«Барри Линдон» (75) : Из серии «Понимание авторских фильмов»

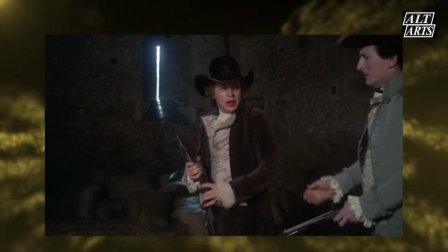Такая приверженность исторической достоверности кажется странной Если принять во внимание тот факт,
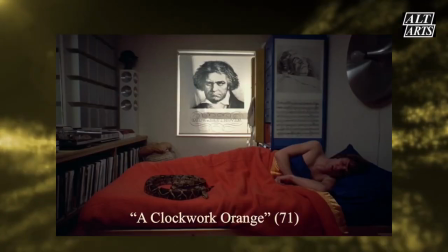что классическая музыка в художественных фильмах 1970-х годов Включая предыдущую работу Кубрика,
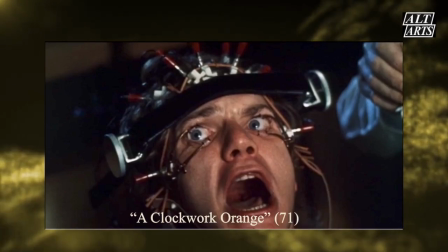заводной апельсин использовалась почти без связи с их исторической обстановкой сюжетных миров,
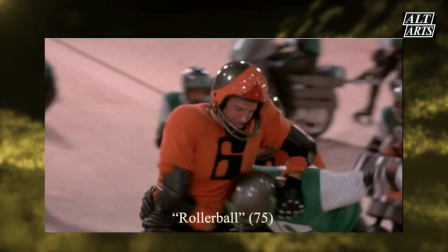Баха в Солярисе, Тарковского, 72, и Роллербалет Нормана Джейсона, 75,
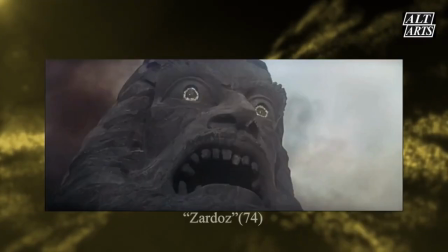Бетховена в Зеленом Сайленте, Рихарда Флейшера, 73, и Зардози, Джона Бурмана, 74, и Дыр.
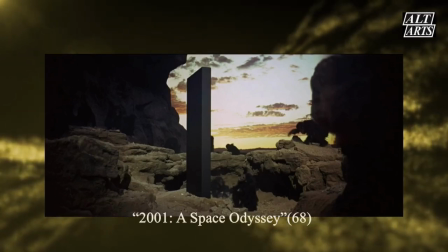Во-первых, именно Кубрик сам начал использовать классическую музыку в художественных фильмах,
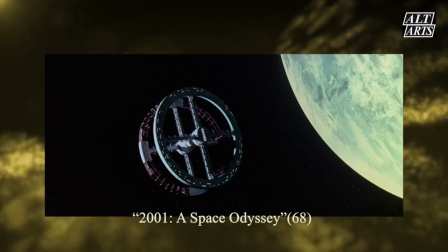не связанных с исторической обстановкой или темой сюжетного мира, в 2001, Космической Одиссея.
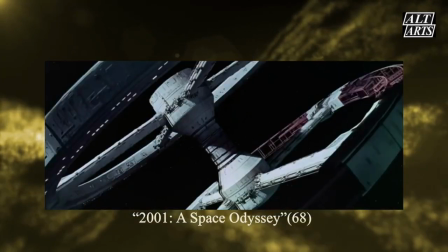Какое отношение имеет кружащаяся космическая станция с венским вальсом?
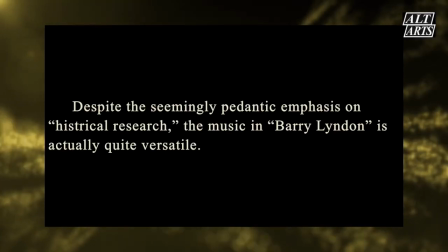Несмотря на кажущийся педантический акцент на исторической достоверности, музыка в Барри Линдоне на самом деле весьма разносторонняя.
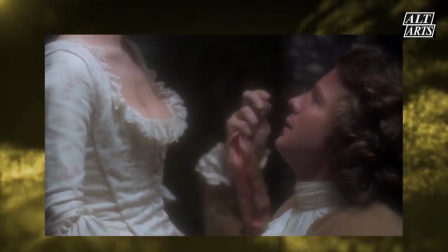Некоторые из них — ирландская народная песня «Ирландская женщина», сочиненная Пиодаром Адайрнином с 1700 года до 1969 года,
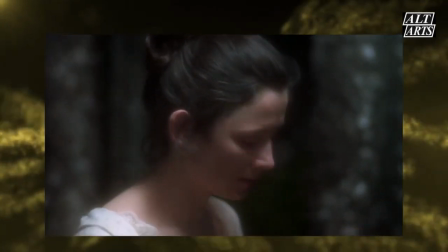марши Великобритании и Пруссии напоминают исторический фон, то есть рождение национальных государств в новое время, которое может быть упущено из виду аудиторией,
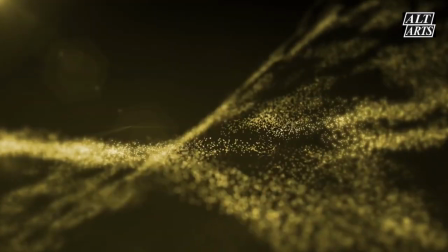сосредоточивший внимание на путешествиях и приключениях главного героя, а также на живописной красоте образов.
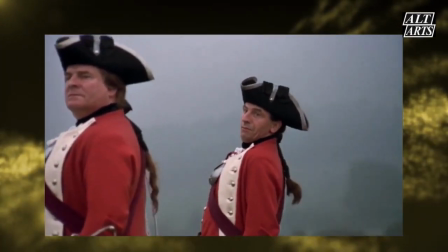Этот исторический фон часто упоминается не только в повествовании и репликах персонажей, но и в образах.
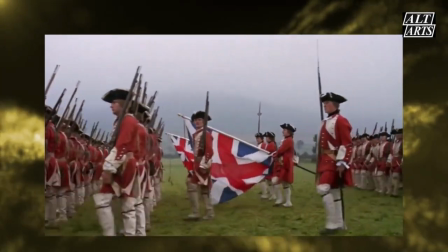В частности, это – вражда между Королевством Великобритании и Королевством Франции, Семилетняя война,
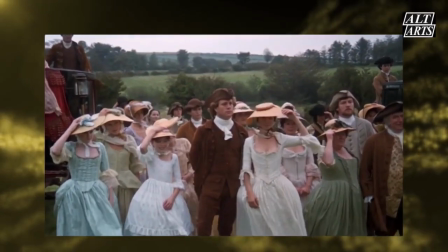которая заставила Барри покинуть Ирландию и отправиться в Европу, война за независимость Америки, упомянутая на его аудиенции у короля Георга III после его женитьбы с Леди Линдон,
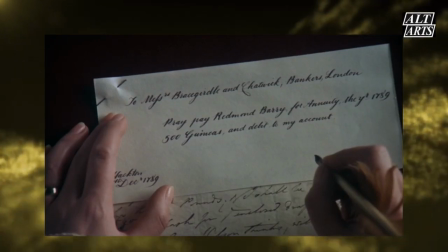и, наконец, 1789 год – год Французской революции. указанной в документе,
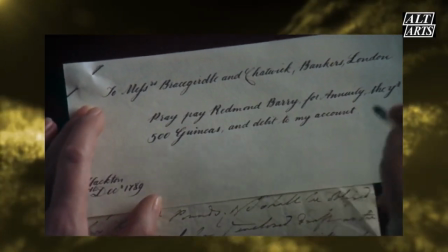который она подписывает в последнем эпизоде, в ответ на требования о пенсии от Барри, который уехал на пенсию в Ирландию.
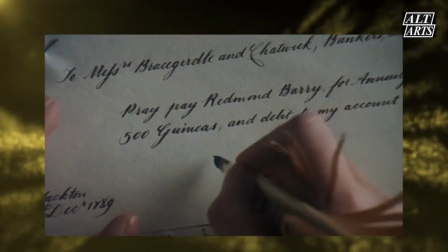В Европе во второй половине 18 века идеи просвещения, способствовавшие буржуазным революциям,
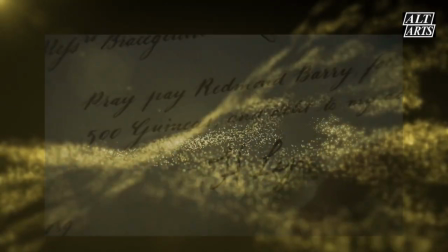распространились по всей Европе, бурно развивалась капиталистическая экономика.
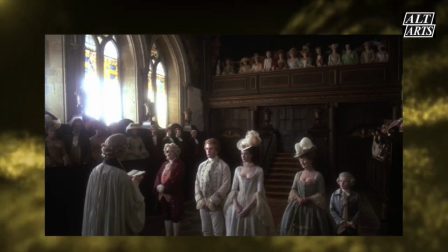Религиозный авторитет пришел в упадок, и правящий класс попытался объединить людей и идеи нации,
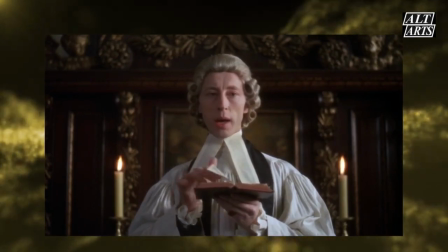вместо религии, и отвлечь людей от неравенства, которое было далеко от идеалов просвещения.
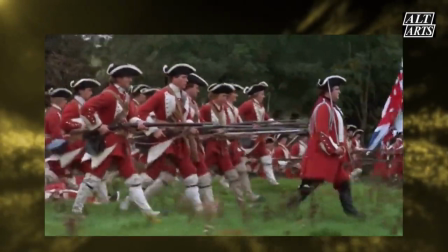Однако в этом фильме Барри действует исходя из личных чувств, а не национальных идеалов.
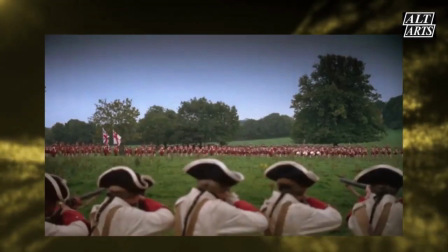Это видно из того, что он сразу же подумывал об уходе из армии Великобритании после того,
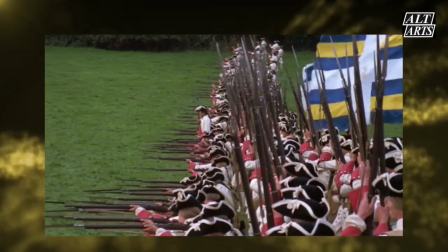как его близкий друг капитан Гроган был убит на поле боя, и в конце концов воспользовался возможностью сделать это.
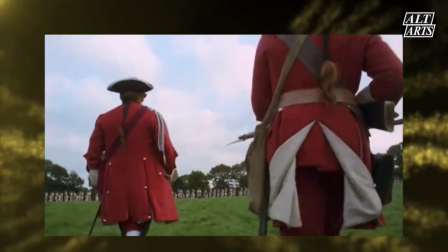Быстрая перемена Барри подчеркивается музыкой. В сцене, где капитан Гроган смертельно ранен вражескими войсками, пехота британской армии марширует,
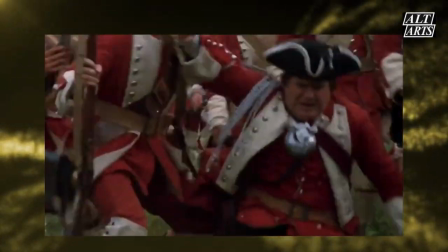играя на барабанах и флейтах британских гренадеров, и один за другим падает под обстрел.
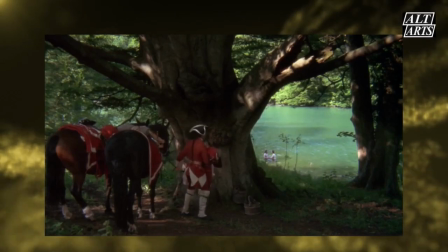Барри, замаскированный подпосыльного офицера, избежавший, все еще носит форму британской армии, но еще до того,
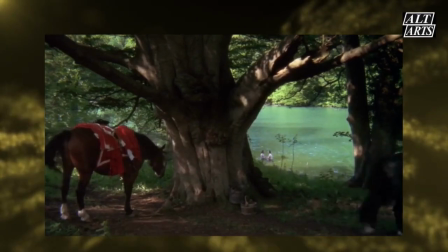как на экране появляется прусская армия, громко звучит мелодия их военной песни Марш Гоген Фридберга.
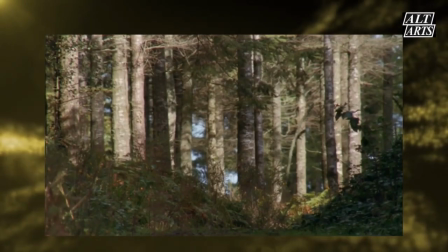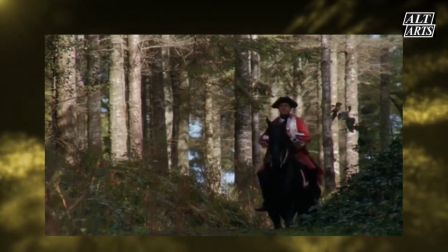То, что Барри не считает себя членом национального государства, парадоксально выражено в сцене, где он пьет с капитаном Потсдорфом, не доверяющим ему.
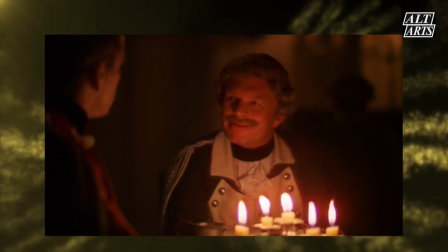Они поднимают свои стаканы и говорят, за наши две великие нации, пока люди капитана поют Марш Гоген Фридберга.
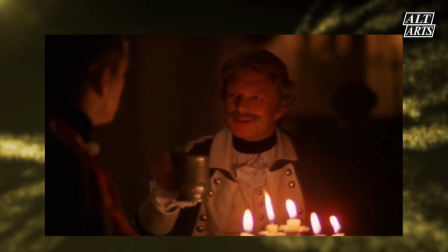Потсдорф пытается выяснить, не является ли другой человек фальшивкой, но ясно, что Барри не думает о том, что говорит
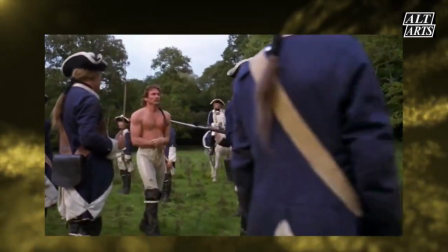Маршевые и военные песни в этом фильме используются так, как будто они символизируют бесчеловечность вооруженных сил,
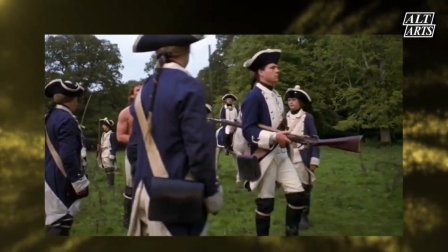действующих под флагом национального государства Об этом упоминается в повествовании в первой половине фильма, но во второй половине также показано,
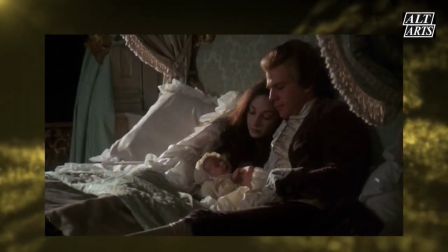что негативные последствия военной жизни продолжаются и после окончания войны Сразу после красивого кадра, сопровождаемого закадровым голосом,
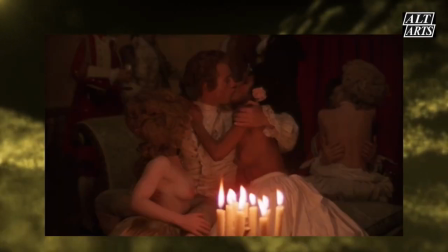рассказывающим о том, что у Барри родился сын от леди Линдон, следует кадр, где Барри развлекается с проститутками,
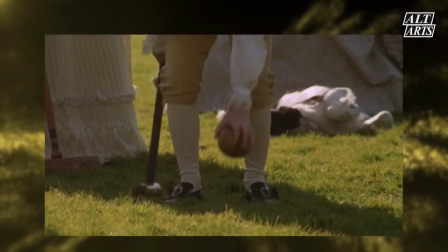а офицеры держат чашки для питья и поют британские гренадеры Если ирландские народные песни,
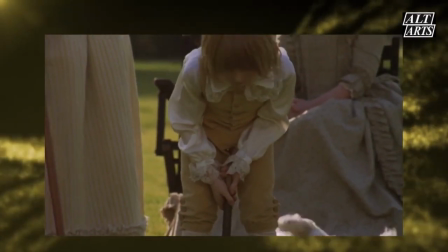военные песни и марши служат призванию раскрыть историческую подоплеку истории и побудить слушателя к ее интеллектуальному прочтению,
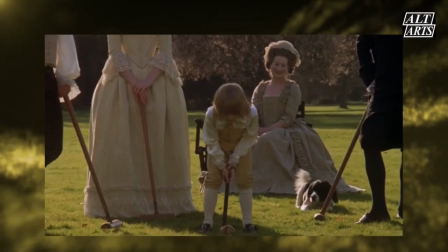то в различные аранжированные музыки Гинделя, Сарабанды, Иссюиты для клавесина номер 4, Шуберта,
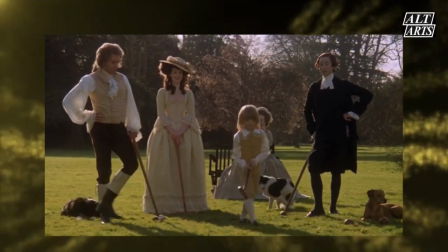второе движение фортепианного трио номер 2 и Вивальди, третье движение концерта для виолончели номер 5, напротив, выполняют функцию вызвать симпатию зрителя.
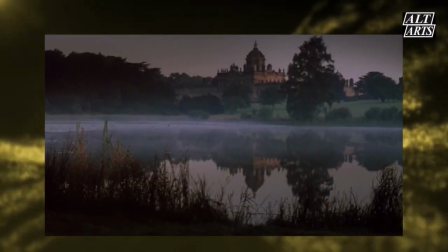Этот эффект типично наблюдается в эпизоде смерти Брэйна, о котором я упоминал ранее,
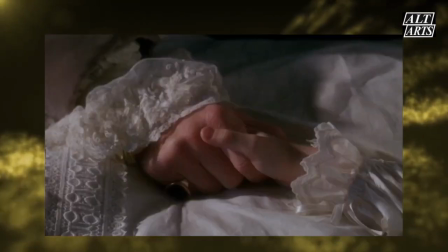когда говорилось о позиции рассказчика Помимо напоминания зрителю об историческом контексте,
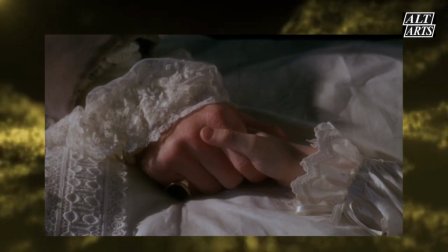приглашения к интеллектуальному прочтению произведения вместе с повествованием, вызывания сочувствия к трудносочувствуемым героям,
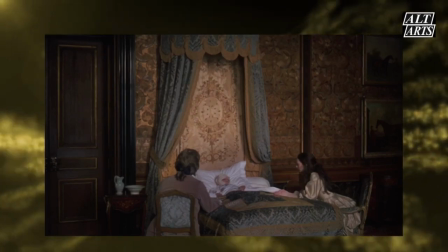музыка выполняет и еще одну функцию Это эстетическая функция, присущая музыкальному искусству.
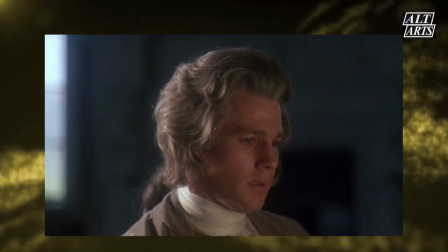Вместе с изображениями он создает меланхоличную атмосферу,
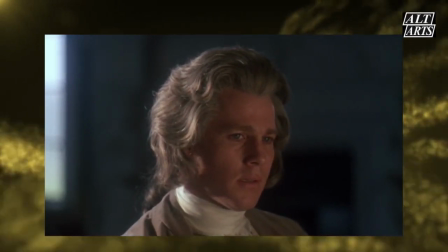которую можно охарактеризовать как ощущение мира, полного смирения, но находящего проблеск надежды в красоте искусства.
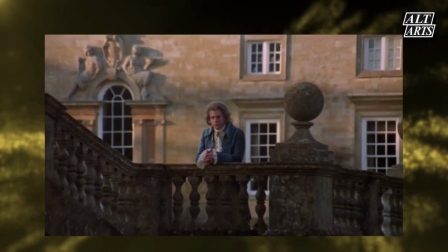Особенно во второй половине эффект становится заметен, когда она накладывается на живописные кадры с персонажами в центре и остановкой повествования,
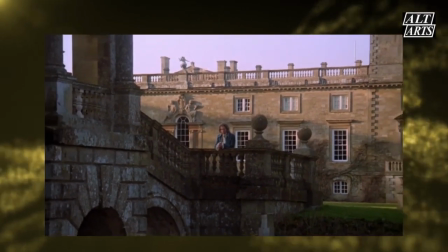включающие уменьшение изображения, а также пустые кадры, пейзажные кадры или кадры в помещении, где нет или почти нет людей.
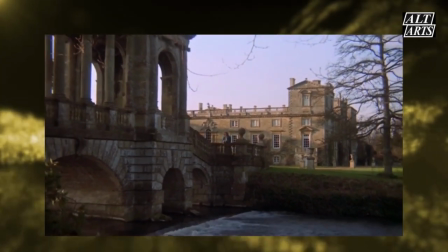Мелодия и ритм, составляющие музыкальной красоты, которые невозможно выразить словами, оказывают сильное влияние на интерпретацию зрителям истории и персонажей.
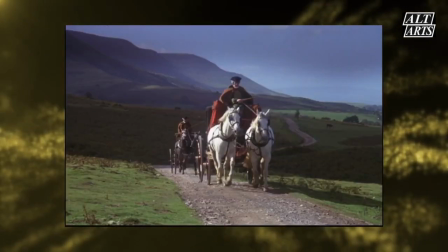В фильме есть визуальный мотив, изображающий карету, идущую по одной дороге, и он появляется, да и после того, как судьба Барри меняется на протяжении всего фильма.
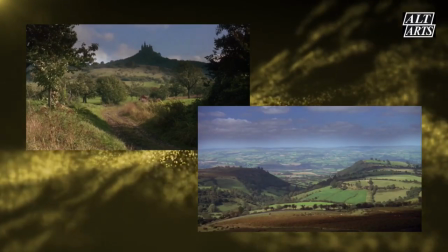Конные экипажи были самым распространенным средством передвижения в то время, поэтому можно считать, что эти кадры были необходимы для развития истории.
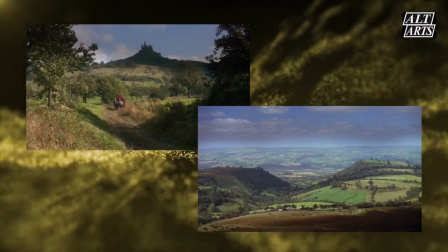Однако в таком случае зрителю было бы легче понять, если бы карету, в которой едут главные герои,
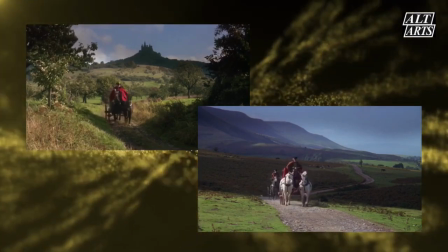снять полными планами, чтобы их было видно из окна, а затем соединить их в дальние планы.
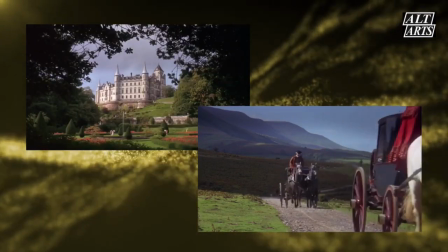Однако в тех частях, где появляются одная дорога и карета, которые я считаю повторяющимися мотивами, монтаж осуществляется по-другому.
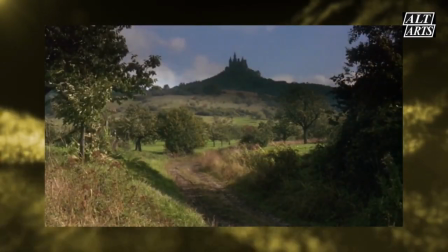Следующий кадр составляет отдельную сцену, и на нем наложен закадровое повествование, продолжающее с предыдущей сцены.
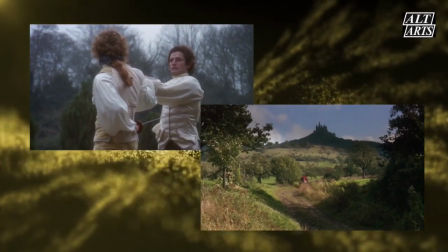В предыдущей сцене рассказчик говорит нам, что Барри и Шевалье начали совместный бизнес, чтобы зарабатывать деньги посредством мошенничества, и он процветал.
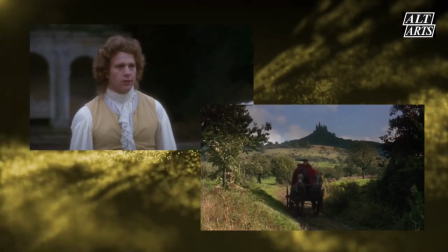Однако голос рассказчика в этом кадре, в котором сзади появляется карета, запряженная лошадьми, и отъезжает справа от кадра,
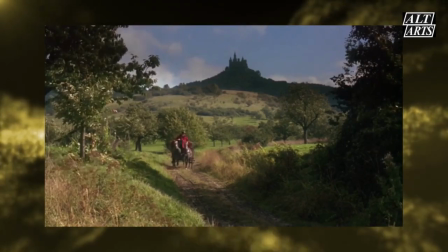говорит нам, что они были вынуждены жить нестабильной кочевой жизнью, и их роскошная жизнь в чужих странах была не более чем хрупкая вещь.
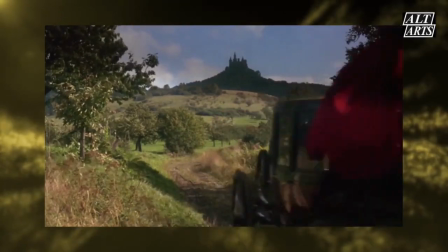Музыки нет, только настоящие звуки, не мешающие повествованию.
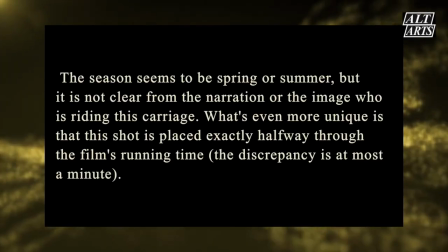Время года вроде бы весна или лето, но из повествования и изображения непонятно, кто едет в этой карете.
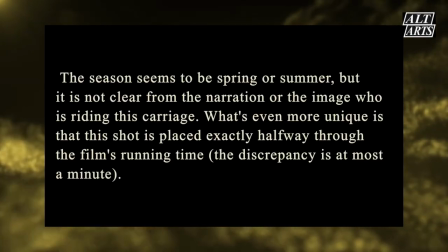Еще более уникально то, что этот кадр расположен ровно в середине фильма, расхождение составляет не более минуты.
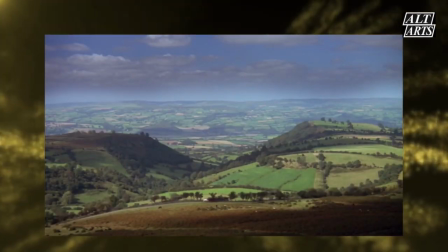Кадр конного экипажа, едущего к нам сзади по одной дороге, появляется в фильме еще трижды.
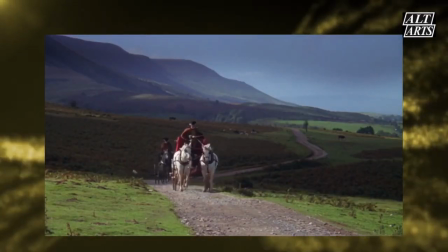Две кареты, появляющиеся во второй и в третий раз, появляются в середине серии эпизодов, и монтаж дает понять, кто в них едет.
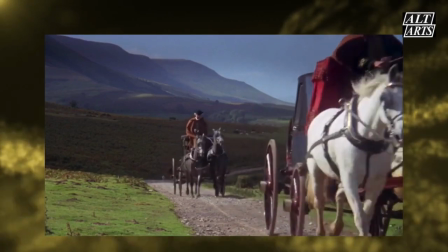После свадьбы Барри и леди Линдон есть супердальний кадр и дальние кадры двух карет, едущих по дороге.
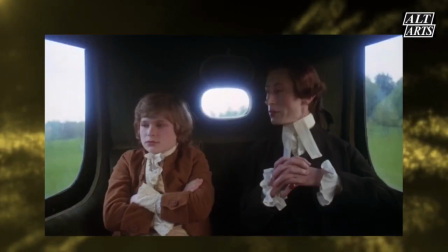В одной из карет едут молодожены, а в другой – сын леди и бывшего мужа Булингдон и Ранд, его учитель и пастор живущий вместе с ними.
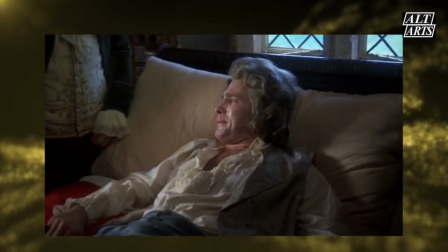Четвертый и последний кадр дороги и конного экипажа как мотив происходит ближе к концу фильма.
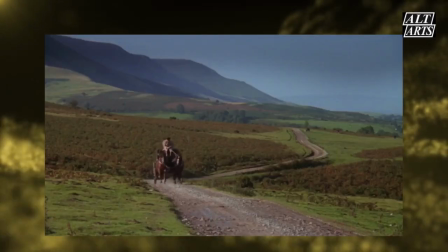Кадр появляется сразу после сцены, где Булингдон, с самого начала выступавший против брака Барри с леди Линдон, достигает совершеннолетия,
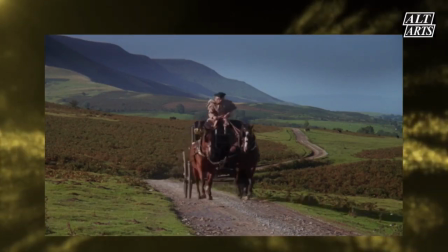и, к счастью, выигрывает дуэль с Барри, а последнего отвозят в ближайшую гостиницу, и врач говорит ему,
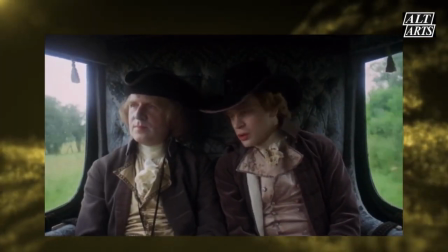что он ему нужно ампутировать одну ногу. Этот кадр также образует эпизод со следующим кадром, и смонтирован с ним таким образом, чтобы четко показать, кто находится в карете.
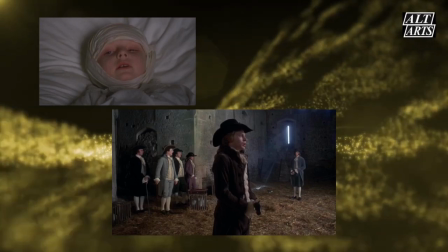Дуэль между Барри и его зятем Буллингдоном происходит после смерти Брэна, сына Барри и леди Линдон, незадолго до того,
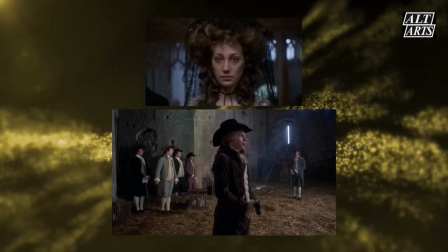как ему исполнилось 9 лет, после того, как леди Линдон стала полностью опустошенной, не способной управлять своим имуществом.
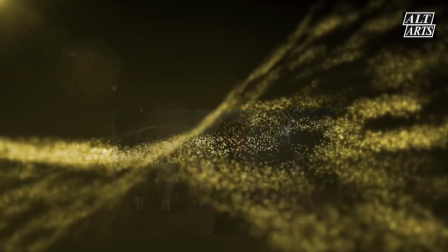Итак, мать Барри начинает с этим заниматься одна, ее заменяя.
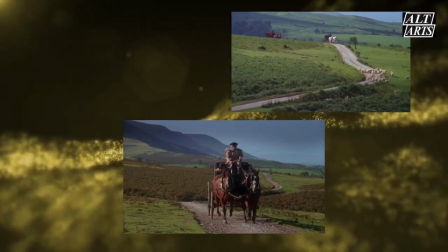Следовательно, четвертый кадр одной дороги, экипажа должен быть отдален на 10 лет от второго и третьего кадров, упомянутых выше.
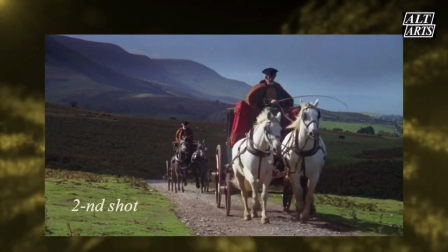Однако у второго и четвертого кадров одной дороги и кареты не только одни и те же композиции, и время года,
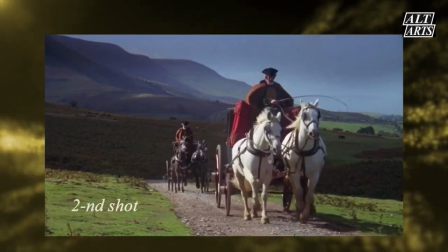но даже небольшое деревце на заднем плане и небольшая трава, растущая на переднем плане, одинаково.
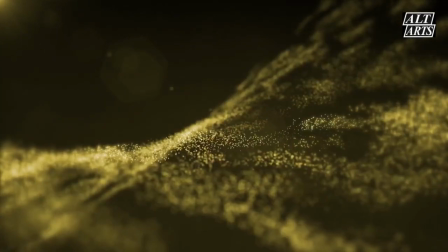Возможно, это потому, что кадры делались непрерывно, без изменения положения камеры, чтобы снимать эффективно.
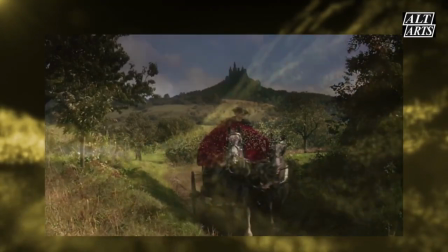Это было бы возможно, если бы не упомянутый мною первый кадр, который находится прямо в середине фильма.